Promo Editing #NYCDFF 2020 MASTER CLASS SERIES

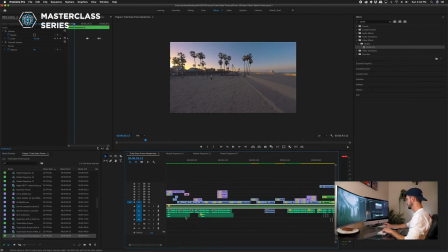[20:47]
Let's play the next few seconds.
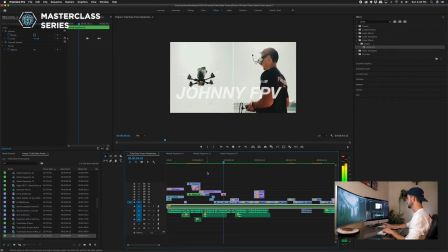[20:49] Learn from top drone experts, chat with the biggest influencers in the industry, and watch the best drone films in the world.
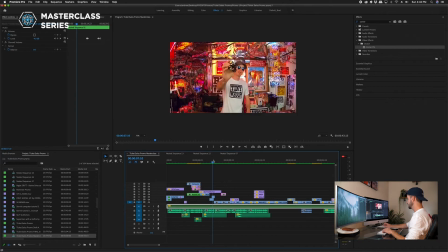[20:57]
Okay, so these are just more graphics that we were given from the graphic designer, so I'm not going to break those down.
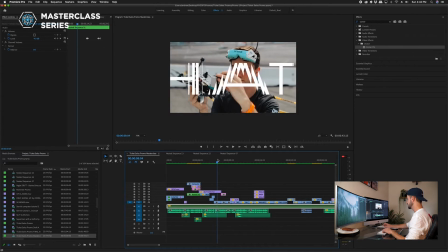[21:06]
The idea here was just to flash a bunch of different creators to show that there's some big names,
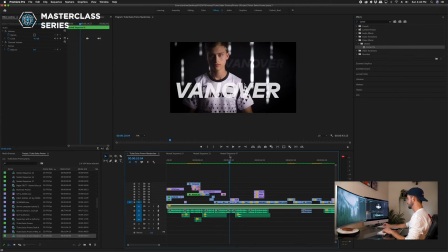[21:12]
some big wigs at the festival this year, and we want to show people that. One little thing I did here, this clip of Vanover, we pulled from YouTube.
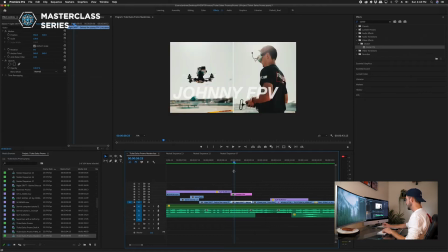[21:24]
It already had this effect on here, and Johnny's did not. So I matched the text. I just found something similar, and then added the same type of motion. So this is just a text layer. We could go and change that to whatever we want it to say, and then I keyframed the motion.
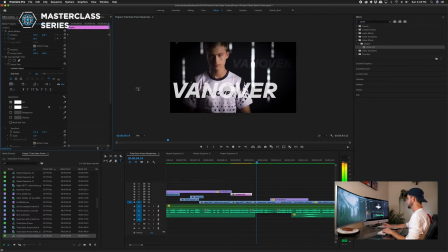[21:44] So influencers in the industry and what?
So the two matched. And that was just because I couldn't take this off of Vanover's, so I had to match it.
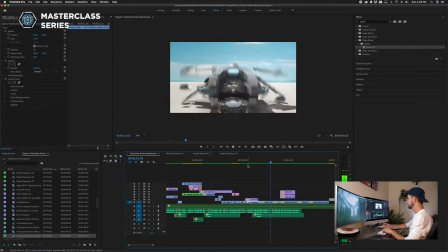[21:53]
Okay, we'll keep playing.
And watch the best drone films in the world together virtually on October 24th and 25th.
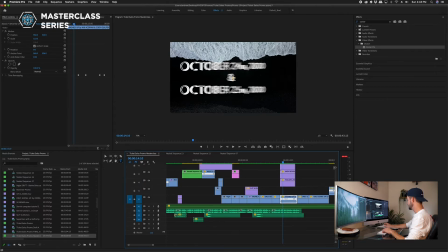[22:03]
Hard to notice because this happens underneath the text, but I want to show you. I do quite a bit of speed ramping. That's kind of a style I like to use across all my edits.
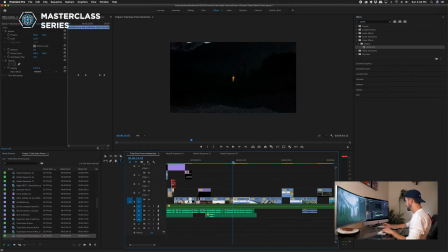[22:14]
So let's just get rid of this quick, and notice how the waves come in quick and they slow down and then they go out quick.
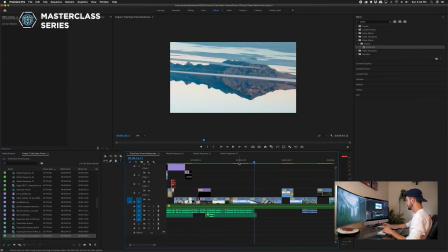[22:21] On October 24th and 25th.
So how you can do that,
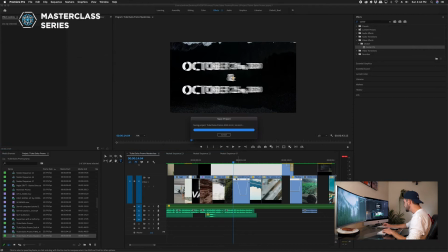[22:28]
we'll take this clip down here, and this tiny little box FX, you right click it, it'll give you this option for time remapping, and then you click speed.
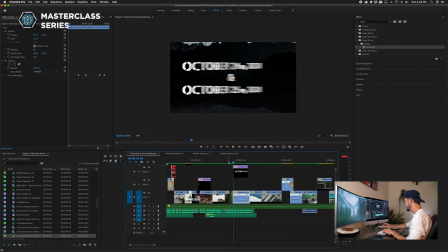[22:38]
So because this one's already done, let's go to the clip next to it that doesn't have speed ramping on it.
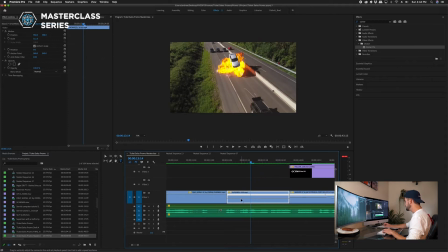[22:44]
We'll click speed, zoom in a little bit, and it gives you this centered white bar versus before it had it up top. You hit the command key and hover over the line, and it gives you this arrow with a plus. You can click, and then you take this blue and you can drag that however far you want.
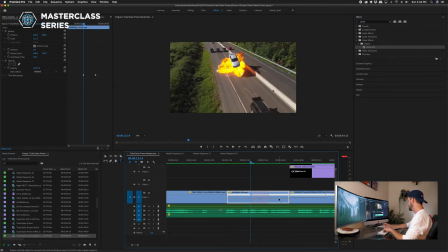[23:04]
And then depending on if you want the beginning of that clip or the end of the clip to speed ramp, that's where you will drag. Okay, so now the beginning of that clip is sped up.
Together virtually on a...
And then it slows down. One last thing you can do when speed ramping is drag. We'll make this a little bigger.
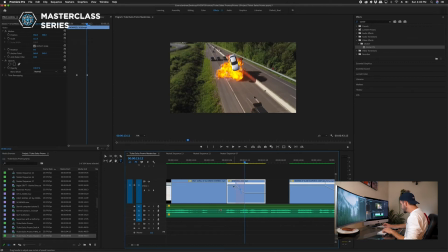[23:22]
You can take one of these things and drag it so that you basically have like a swooped speed up or slow down versus just like a straight ramp. It'll actually begin quick, slow down, and then speed up again.
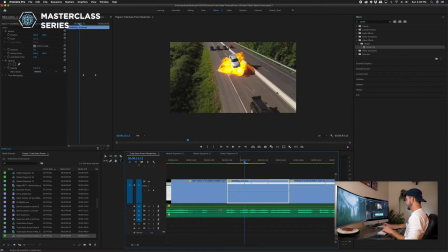[23:38]
It just smooths everything out. Not necessary, but the more you know. Okay. Let's keep going. So you'll notice I'll actually keep it zoomed up like this. You'll notice I use speed ramps every time there's an increase or decrease with these white lines, so quite a few times throughout.
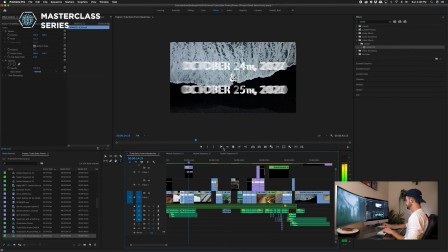[23:56] Together virtually on October 24th and 25th.
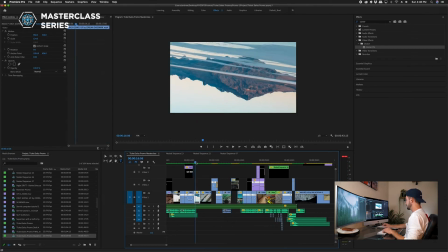[24:03]
Alright, let's go back. All these shots were kind of just shot as is.
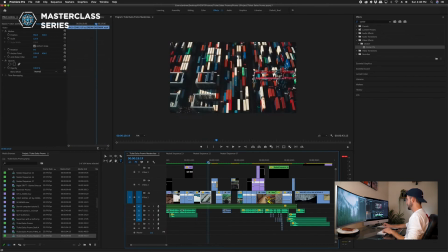[24:09]
That's how I found them from our previous year's winners. This shot was really cool. It was really slow approach, high up, looking down on the water, and then it actually goes underwater
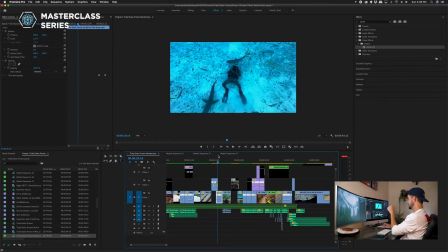[24:24]
to a guy swimming with sharks in full scuba gear, and it shows he's flying the drone.
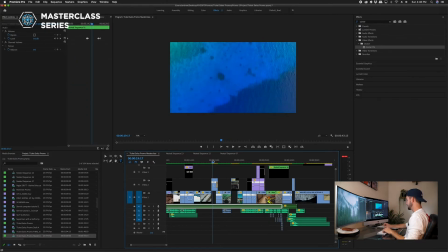[24:30]
He's got the drone controller, and so I wanted to show all of that in one short clip. So I sped the beginning up. Let's see by how much. Yeah, close to 500%, so that you could still see it was a drone perspective, but then also get the effect of seeing underwater.
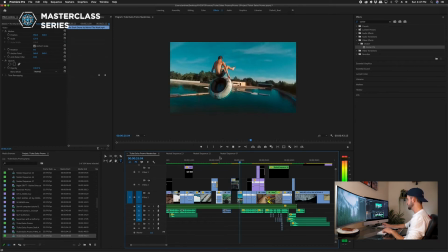[24:49]
Just add the little sound effects of those beams there. Okay, we'll go back.
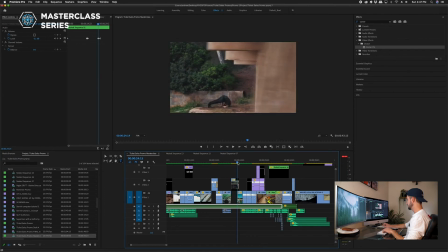[24:54]
This is a quick masking effect.